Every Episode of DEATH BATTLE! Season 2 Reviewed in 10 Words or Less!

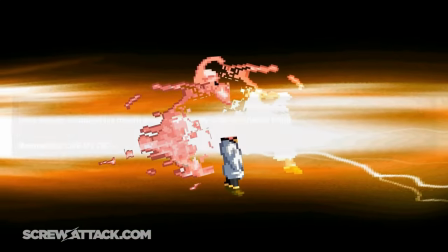I can admit it's not the most polished episode. Some analysis jokes probably should have been reworded, and a good chunk of the presentation techniques are outdated.
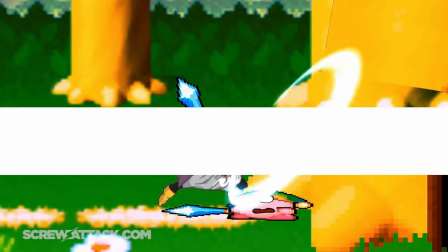Not to mention, Kirby vs. Boo has one of the rockiest productions in the show's history.
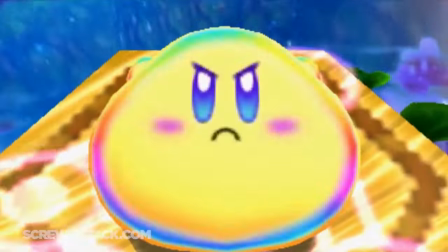Originally being Kirby vs. Ditto, realizing that that would be super unfair, and needing to get rushed despite all the delays.
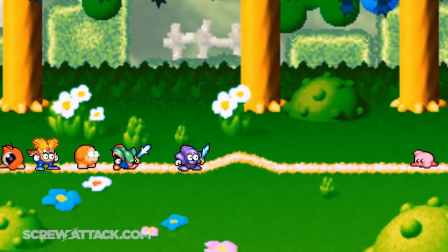That may not be hard to glean when watching the episode, but it's perfect to me, gosh darn it!
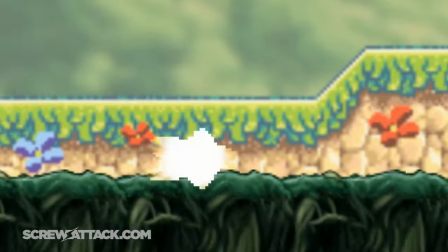It's still one of the longest sprite fights we've ever gotten, only beaten out by one that you won't fucking believe.
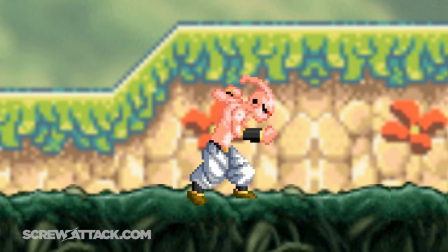The length was a fitting adaptation of Boo's story and how frustratingly unkillable the bastard was,
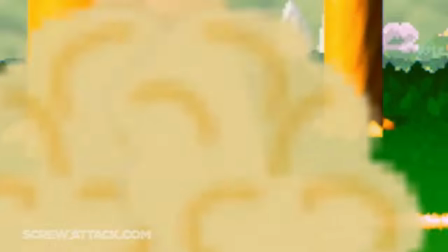making his saga by far the longest of Dragon Ball Z. After each and every beatdown and regeneration, you lose more and more hope that the pink puffball will prevail,
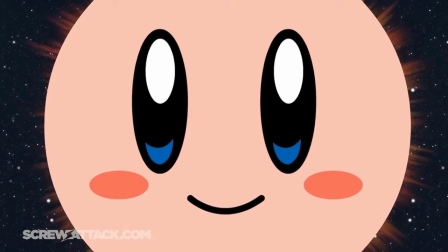making that final shot of Kirby transforming into the superstar we all know and love downright immaculate.
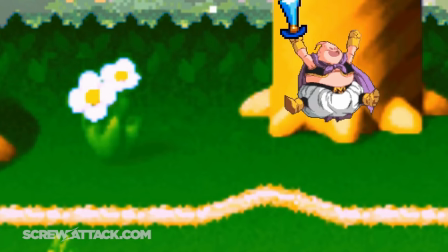I look forward to seeing how unpopular this is, but even though objectively speaking it's not the greatest,
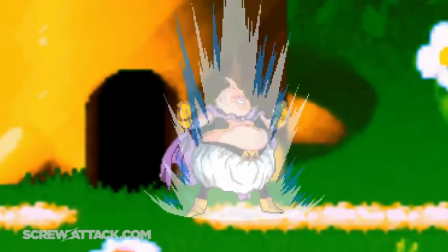Kirby vs. Majin Buu has so much nostalgic value for me that not only is it my favorite of Season 2 so far,
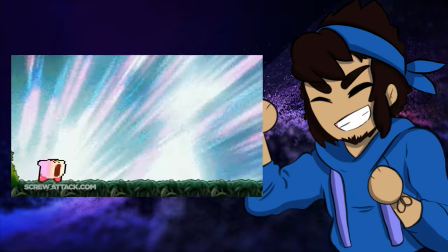I'll be very surprised if that changes by the end. Ha! Take that, you annoying spider lasagna douchebag!
Hem! Oh, Deadpool? Nathaniel? What you doing here? I forgot my keys. Ah, I see. Did you check the cushions? 'Cause I'm always losing stuff in there. Perhaps adult supervision is required for the rest of this thing. Okay.
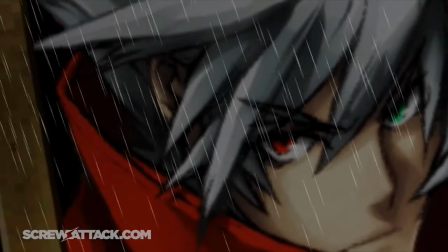Who wrote this shit?
Ragna the Blood Edge versus Soul Bad Guy.
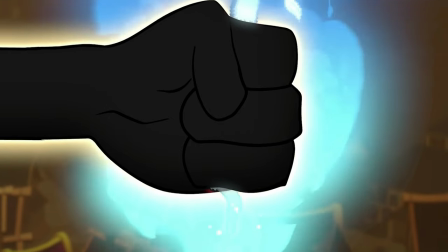Well, the streak was fun while it lasted.
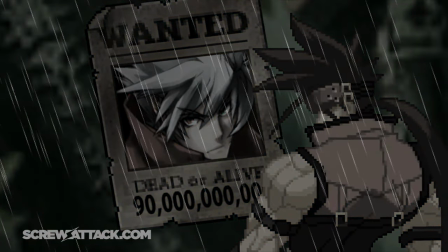If I had made this review as a kid, though, I'd probably get banned from the site, but in terms of rankings,
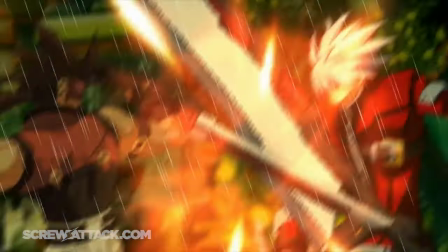I actually had this in my top 10, because the fight was cool and the analysis was hilarious.
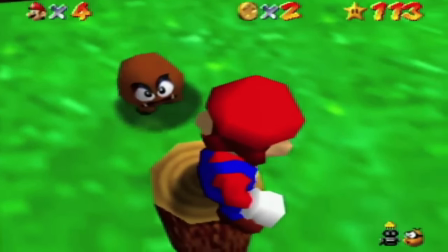Looking back on it, though, while I can excuse the Goomba, Koopa, and even Starscream analyses,
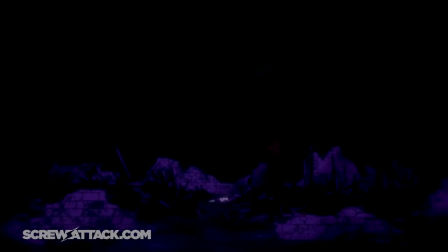the disrespect is so blatant here that it gives Luigi's a run for its money.
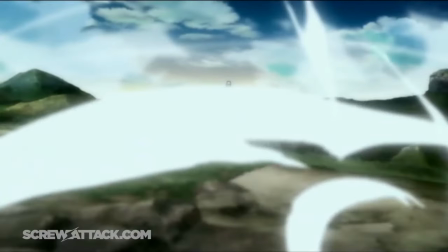And yes, I'm mostly referring to Ragna's.
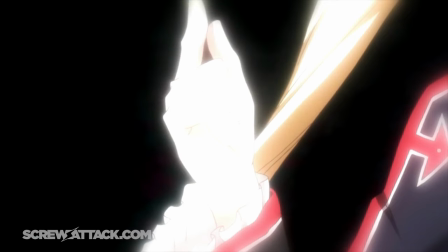So here's yet another episode affected by real-world circumstances, where the team assumed these two fighting games would be an easy writing job for Nick.
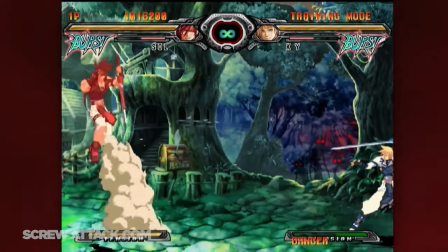But they turned out to be a bit more complex than your run-of-the-mill street fight.
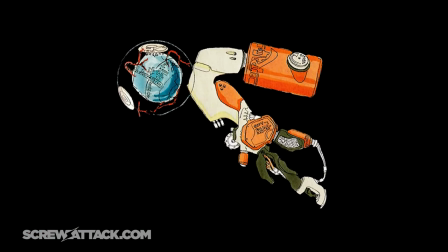This frustration is blatant in Wiz and Boomstick's commentary, specifically of the Blaze Blue plot.
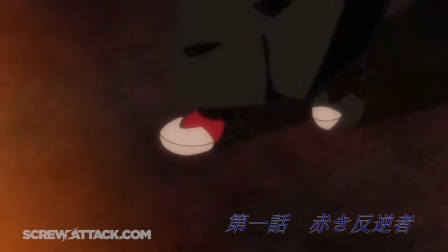It's not even safe in the animation. The no one knows running gag crosses from playful jabbing territory into straight up disdain.
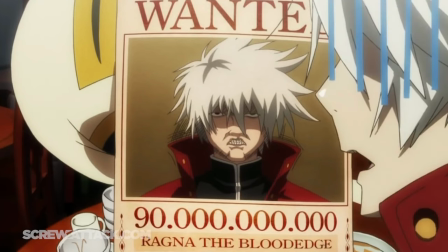I don't play the games or even Guilty Gear for that matter, but you instantly fail when even an outsider can tell the character deserves better.
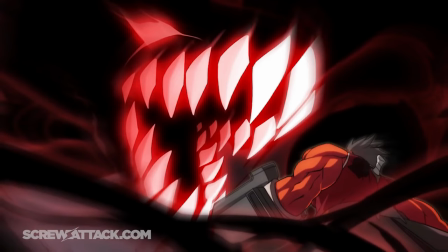So much is skimmed over and hand waved, all for the sake of telling jokes that you'd hear from Linkara.
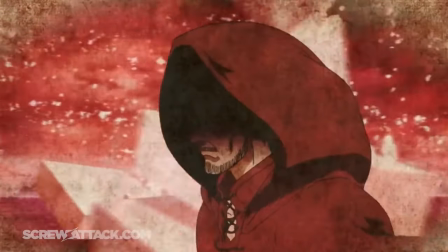I learn nothing about the universes and feel bad for the fans who actually do enjoy these games.
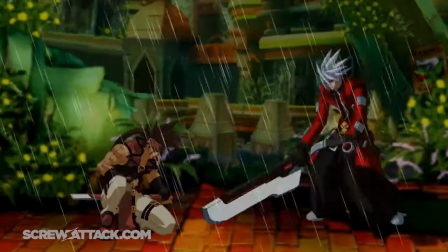Either way, it's a lose-lose. The battle is well animated. Zack has more than proven his consistency on that front, but it lacks any personality.
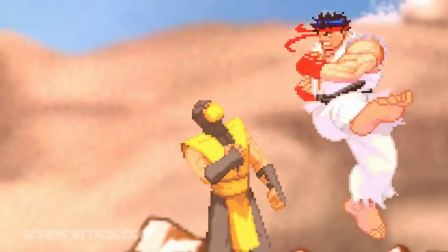With Ryu versus Scorpion, I could feel their fighting styles, and seeing all their different abilities and weapons on display was awesome.
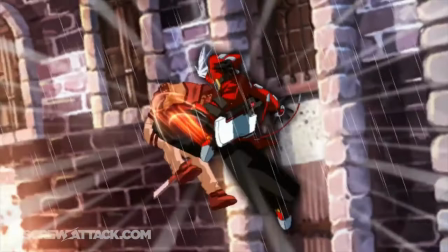For the most part, this was basically combo practice, barely taking advantage of the beautiful arc system sprites.
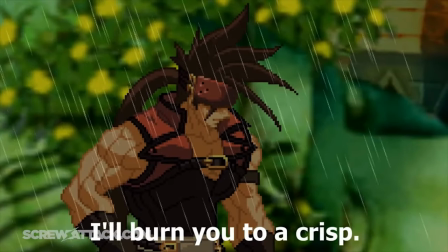Using voice clips with different languages and an obvious disparity in quality was weird. This anime mask is butt ugly.
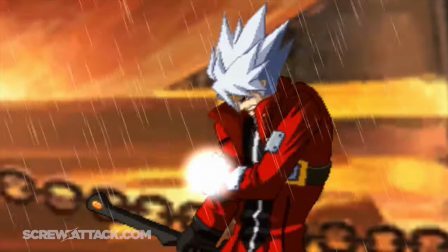And even keeping in mind the lack of resources to pull a finale like this off, if it was done today, it'd still be lame as hell, since all it comes down to is a fuck-off explosion that cuts to Soul in some spot that's supposed to be a destroyed
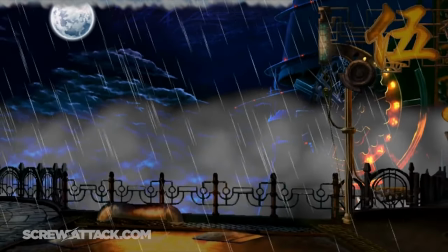town, but looks nothing like a destroyed town. I feel so weird about this episode.
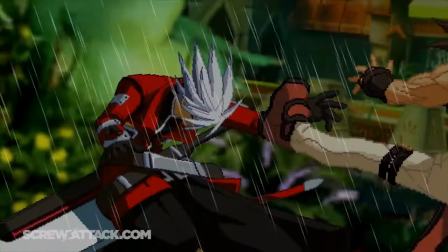Like, I used to love it, but as I got older, I started to value character portrayal more than anything.
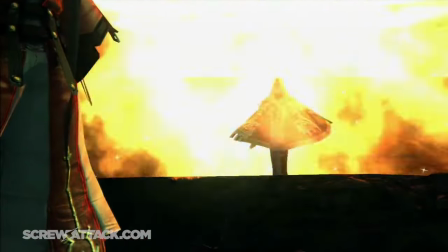And the one good thing about the analysis are some of the jokes, like the whole that man bit. We didn't even need boobs this time for YouTube to agree.
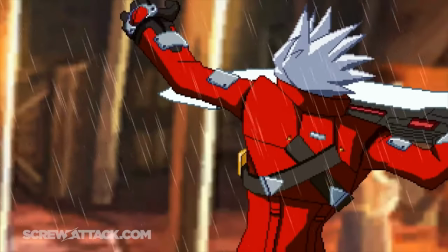There are so many better ways they could have handled these two franchises that have yet to get a run back. A good run back! Oh yeah? How would you do it? A what? No!
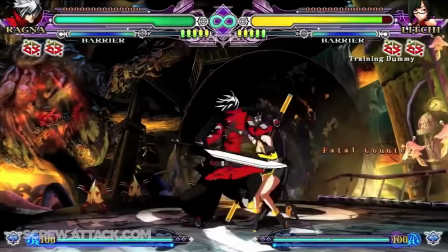Go on, enrich us with your extensive fighting game knowledge.
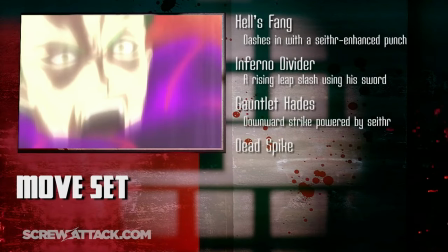What nuggets of wisdom can you provide to criticize this 9-year-old episode constructively?
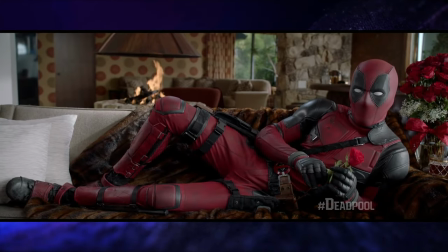Go on, say anything, and I mean anything at all.